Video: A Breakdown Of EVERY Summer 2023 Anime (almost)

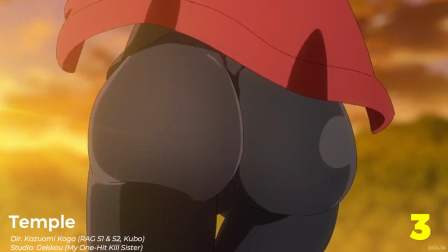2470s
It's shows like these that make me never want to share what I do as a hobby.
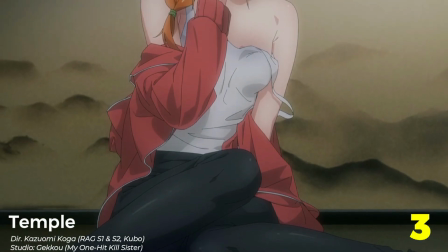2474s
In a way, a show that knows it's being made for the most degenerate kind of people is pretty admirable.
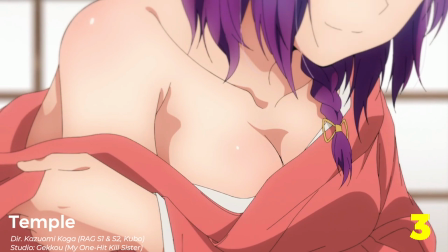2480s
They know it's for those kinds of anime fans, and they're not trying to hide it at all.
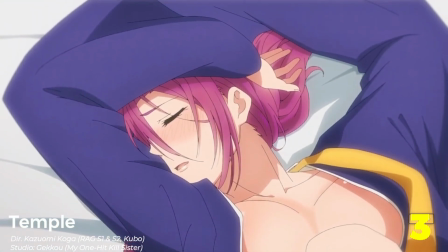2487s
I mean, look at this OP. You know what kind of show we're getting into here. Y'all know that porno about an old guy getting molested by this girl?
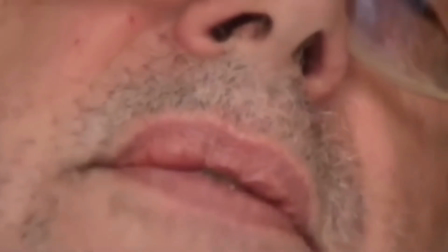2495s The, no, don't do it, one. Don't do it. I'm a virgin.
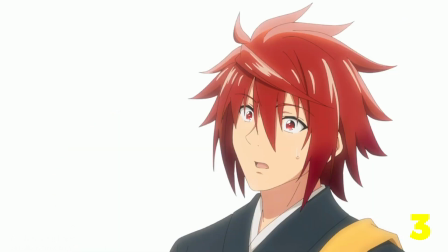2500s
That's basically this anime in a nutshell. While the girls aren't eager to do him yet, again, we know where this is heading.
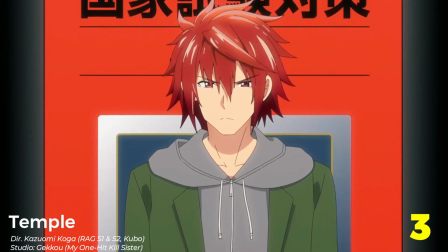2507s
The son of a sexual scumbag realizes women aren't necessary and tries to live without dating anyone.
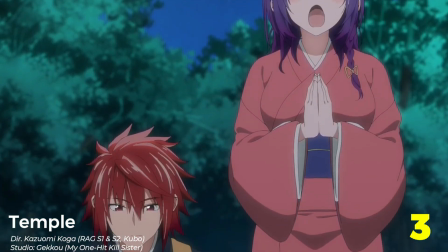2513s
He falls in love with this girl who works for a nursery, finds out his predator father owes this nursery a ton of money, and now has to repay using his body.
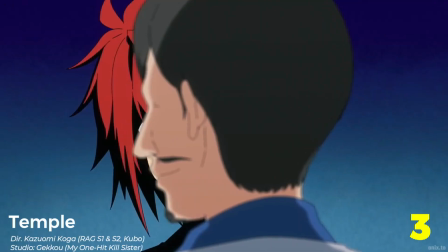2522s
Considering the kind of show we're dealing with here, I think you can imagine what they mean by that.
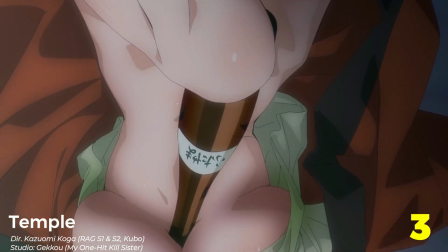2527s
If you like to see sexy bitches being sexy, then yeah, I guess you'll like this.
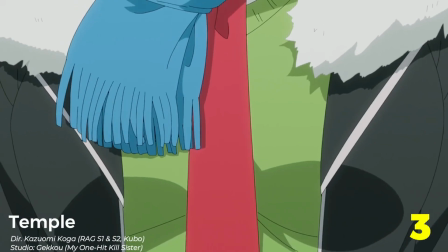2531s
They even got a little kudere lolly in there, just in case all the giant tits were starting to get repetitive.
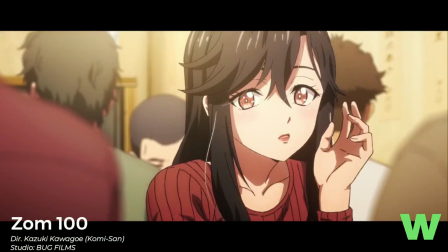2536s
Yeah, that's pretty much it. By far, the premiere I was most hyped for.
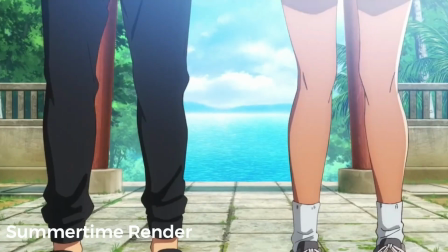2541s
There's a reason I shouted it out in the Comey video. Team Kojima has been on something for the past few years,
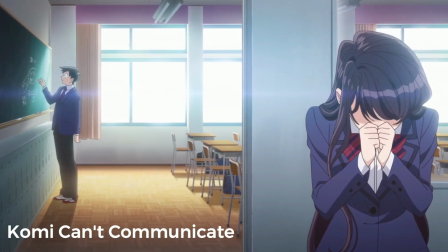2547s
and now that they branched off into their own studio, I'm curious to see just how great they could become.
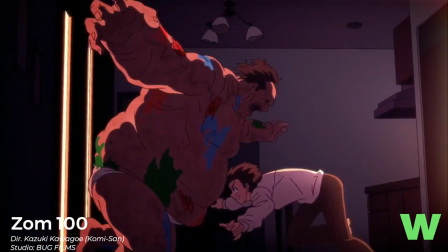2553s
If this is any indication, then they might be a top studio in the next couple years.
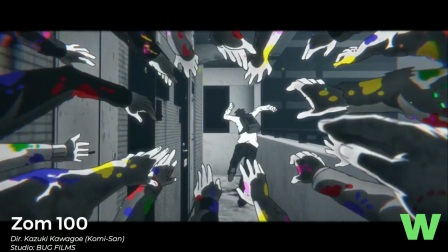2558s
Man, I haven't seen something zombie-oriented in so long, and this brought me back right to a time where I couldn't stop digesting media involving them.
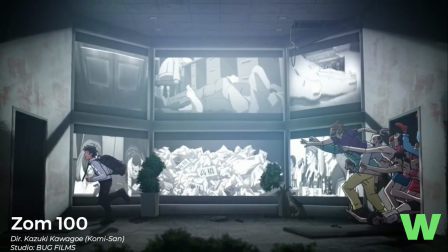2566s
But it also showcases a whole new perspective on this once pretty oversaturated trend, the positives of having a zombie apocalypse.
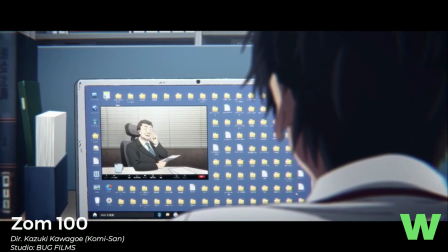2575s
This anime critiques the exploitative work environment. I don't want to spread rumors that might not be real,
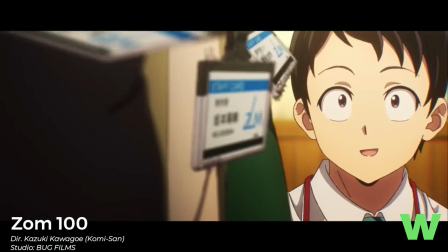2582s
but a certain company does have a pretty similar logo to the logo used in the show to represent this exploitative company.
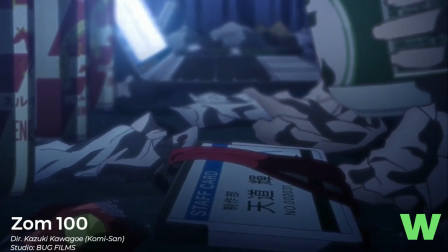2590s
And the anime industry does have a bad history with this kind of thing. I'm just saying, I don't think it's a coincidence.
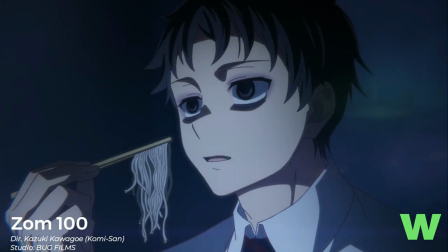2596s
This series explores the topic of why someone would have an apocalyptic fantasy, a way to be free from the hassles of everyday work life.
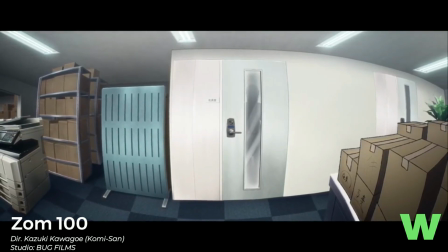2605s
Seeing people you love get used and exploited like some object. God, that boss character deserved a more gruesome death.
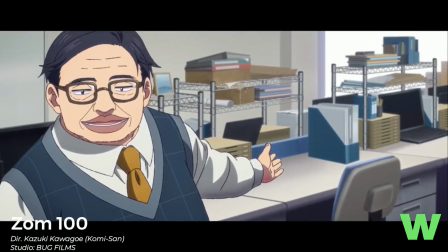2612s
Damn that guy and the people he represents to hell.
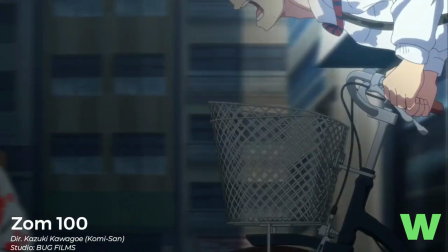2615s
You can critique the mindset, sure, it's indeed a little selfish, but seeing what this character goes through,
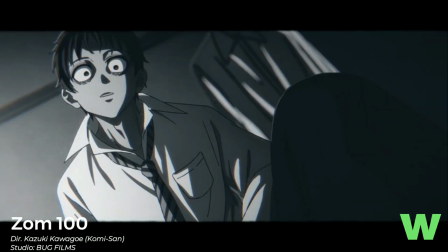2622s
that life in his eyes slowly disappear, the world becoming more more monochrome the longer he works there,
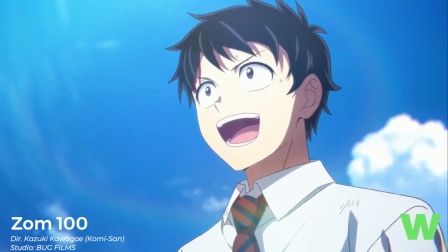2629s
it's very easy to understand why he's so happy that he can finally leave his former life behind.
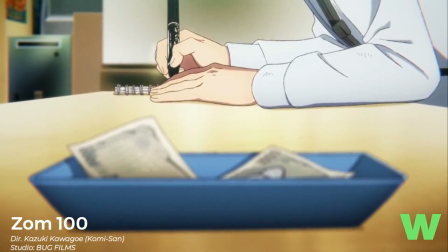2635s
The plot of Akira creating a list of what he wants to do before he dies and finally being able
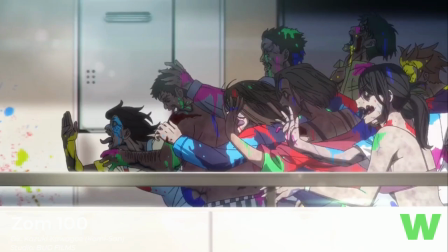2640s
to experience those things is such a unique way to tell a story about a zombie apocalypse.
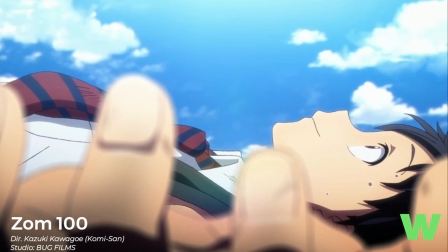2645s
I could be off on this, but I've never seen a zombie show or really any apocalyptic media get tackled in that way.
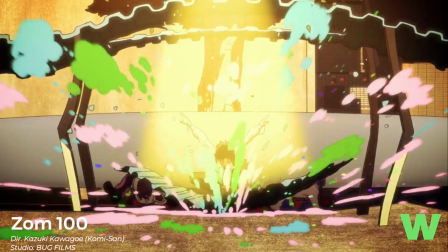2653s
Also, the visuals, god damn.
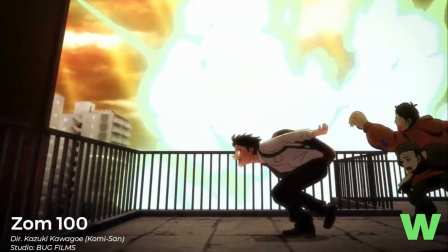2656s
Those splashes of paint, and then when the world becomes vibrant for Akira again, there are so many creative transitions and first-person views.
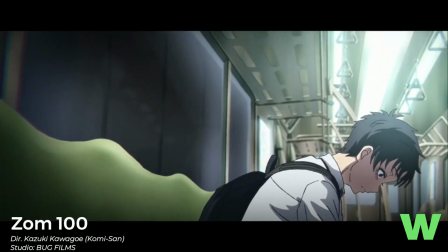2664s
There's this one scene where it just goes back and forth between smooth transitions, which just made me so happy.
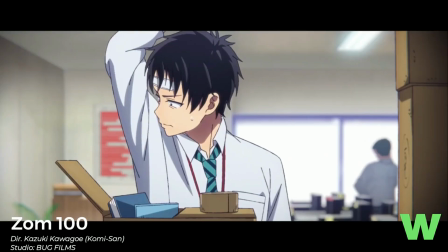2669s
Hell, the smaller ratio can be reflective of Akira's cramped space, his lack of freedom in his own life.
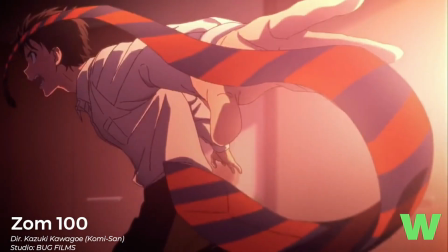2677s
Even Akira throwing away his tie, which represented his motivation for his job.
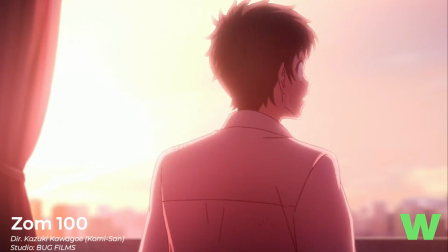2682s
That subtle shot shows just how far he's grown to despise his worker's life.
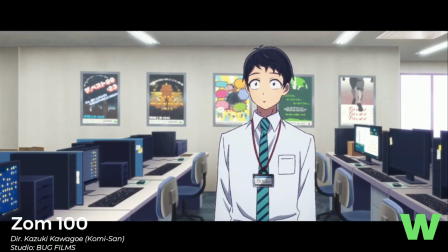2686s
Honestly, Akira's whole progression in this first episode is great. From him being happy he finally was able to get the job he wanted,
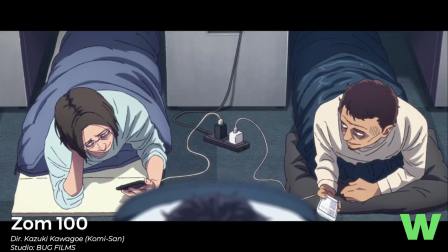2694s
to the reality hitting him that this might be more abusive than it actually seemed to be on the surface, to then trying to play it off like it was all okay,
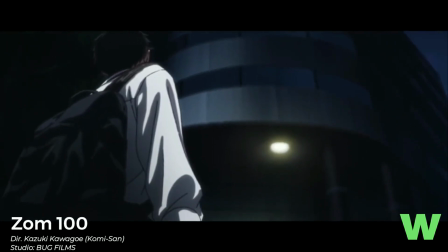2702s
to finally being so exhausted and depressed that he hated going to the job, to the point he was having emotional breakdowns every morning,
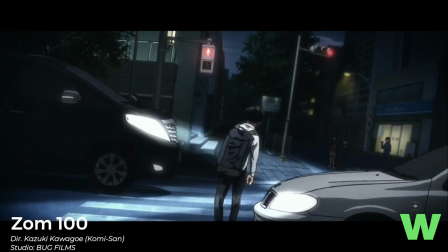2710s
and then his many tries to kill himself in order to escape this kind of life.
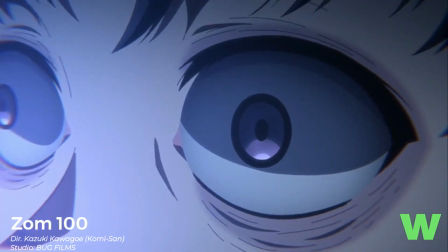2714s
There's something very sobering and sad about that.